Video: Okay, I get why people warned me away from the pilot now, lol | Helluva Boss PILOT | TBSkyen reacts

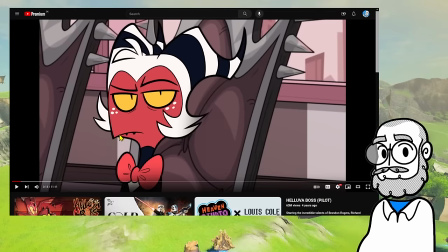490s
And then this change right here, like that, where like the vast majority of the face and the body is just copy-pasted, and like we have this like limited minimal animation thing,
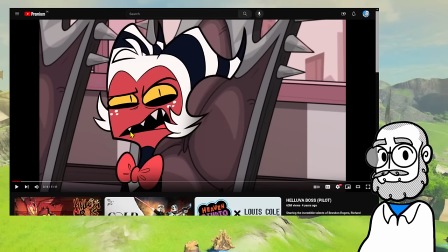503s
and then the eye going into like this like DreamWorks face thing with it, like that to me is so so fucking Newgrounds. Something about that is so fucking Newgrounds, and I mean that positively. Like that for me is nostalgic.
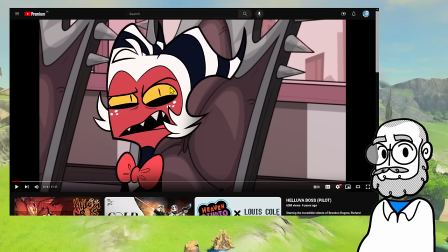524s
Like, also here, like, you see the shift in line weight that happens, like, to the eyebrows and to the outline of the eyes as, like, we're transitioning from the start to the end of the expression, where, like, one assumes keyframe
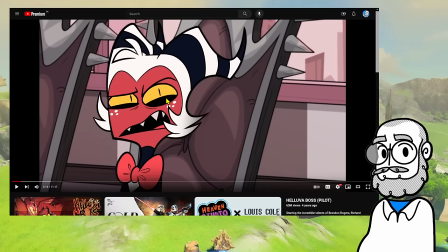541s
and it's a keyframe to keyframe thing where they don't quite get the line weights correct in between. You wouldn't see that in Hazbin Hotel, at least not, like, the episodes after A24 is on the production, along with Bento Box. You wouldn't see that kind of line weight inconsistency there, I don't think.
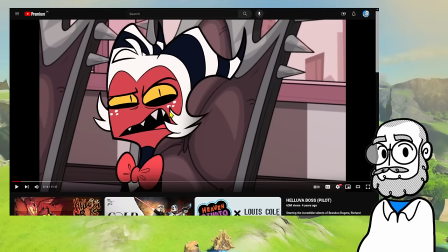561s
Nor would you see the little hair tuft do that little weird thing where it changes shape.
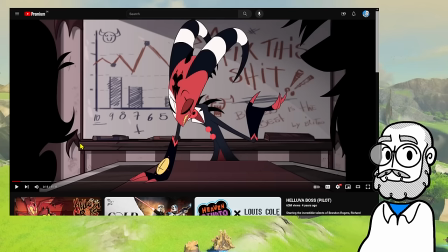569s
And that to me is so Newgrounds. That's quite nice. Okay, right. Actually, watch the episode. This is... Okay, take your bets. Like, down in the comments right now. Like, pause this video. Down in the comments right now, take your bets. Well, no, you can tell.
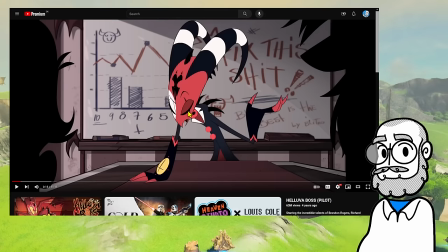586s
You can tell how long, because you can just look at the video. I was about to tell you, like, take your bets on how long this reaction to the 11-minute animation is going to be. But obviously, you can just see the length of the video. I didn't actually think about that. But I'm going to take a bet. Let's say 30 minutes. Let's say it takes me 30 minutes to get through this 11-minute video. Like, I think I'm going to be fast.
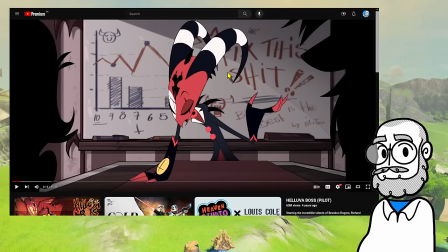608s
I think I'm going to speed run this. I'm going to manage this 11-minute animation video in 30 minutes. Let's see.
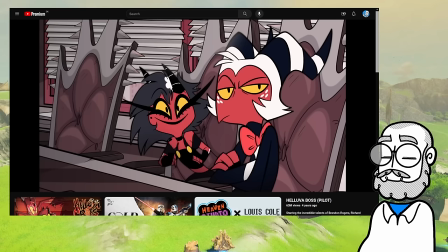613s Does anyone have any bright ideas on how we can get business drumming up again?
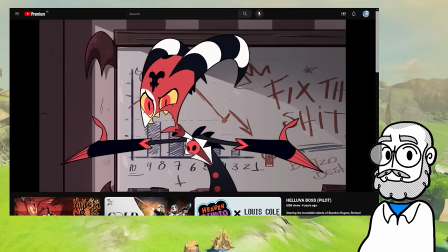618s What about a car wash? This is hell, Millie. No one cares about cars being clean here, okay?
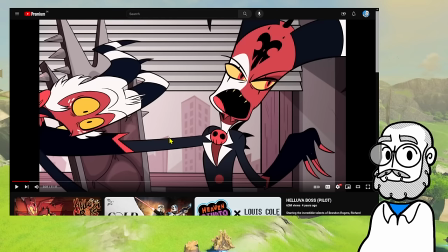624s Whoa, what about a billboard? We can't afford a billboard, sir. Helpful, Moxie. Really glad you're in the room right now.
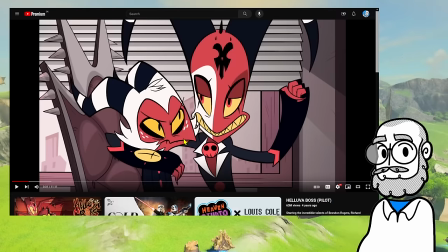635s
Sorry, I'm pausing again because I...
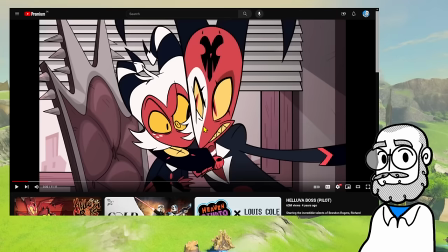640s
Oh, I love that. Like, that... Squash and stretch, like, rubber arm smearing him in.
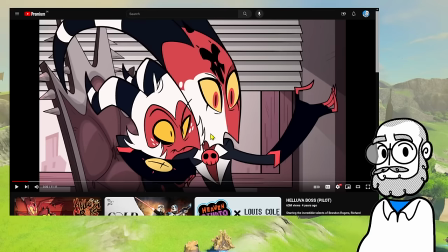648s
Squash! Wah! Like a little squeaky toy. And then doing, like, almost Hanna-Barbera-style limited animation on his head.
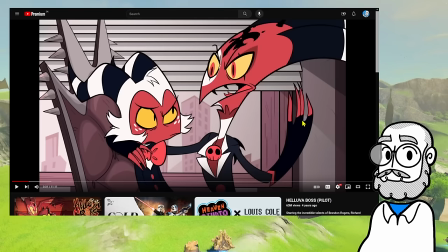657s
Using the collar.
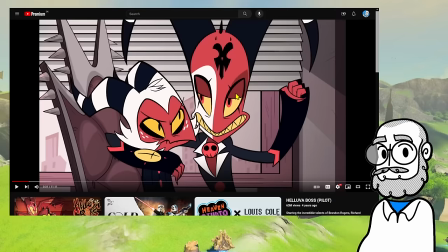663s
And the little smear on the hands, like, he lowers it down. The bounce. Like, the size of the head as it moves around.
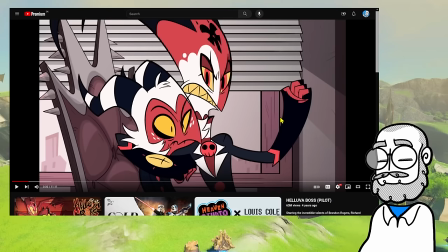673s
Like, this is very much Simpsons character from the front kind of face, which is a thing. Like, these character designs, clearly, the way that they're stylized, the way that they're flattened, they're not really designed to be seen from the front.
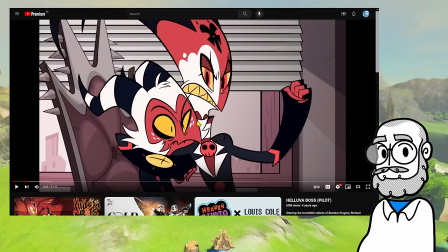689s
Because, like, the implication, like, for this character's face, for example, like, this right here is both their upper lip, right? But it also sort of serves as a beak/nose shape for the character's face. When we get it there in profile, right? Like, it sort of gives that little pointiness to the face that sort of adds the impression of a nose.
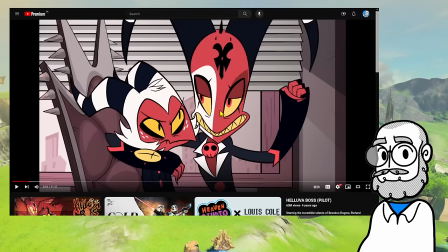708s
Same thing with Mr. Bossman's thing over here. Like, the upper lip sort of gives a little bit of that. When we turn him around here, you can see how
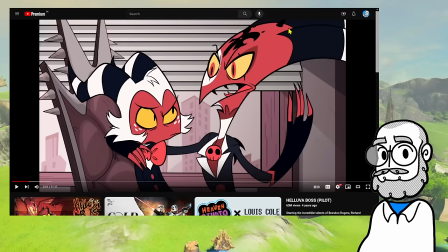718s
all of a sudden, like, the face proportions are a little bit more awkward because the face is not quite designed to be seen from the front.
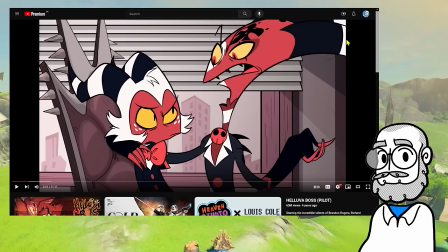724s
So we swap over very quickly to seeing it from the side where we can get that, like, stylized, flattened,
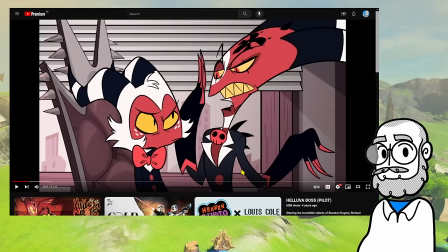730s
with, like, these really long, strong curves. Because that's where he looks best from, right?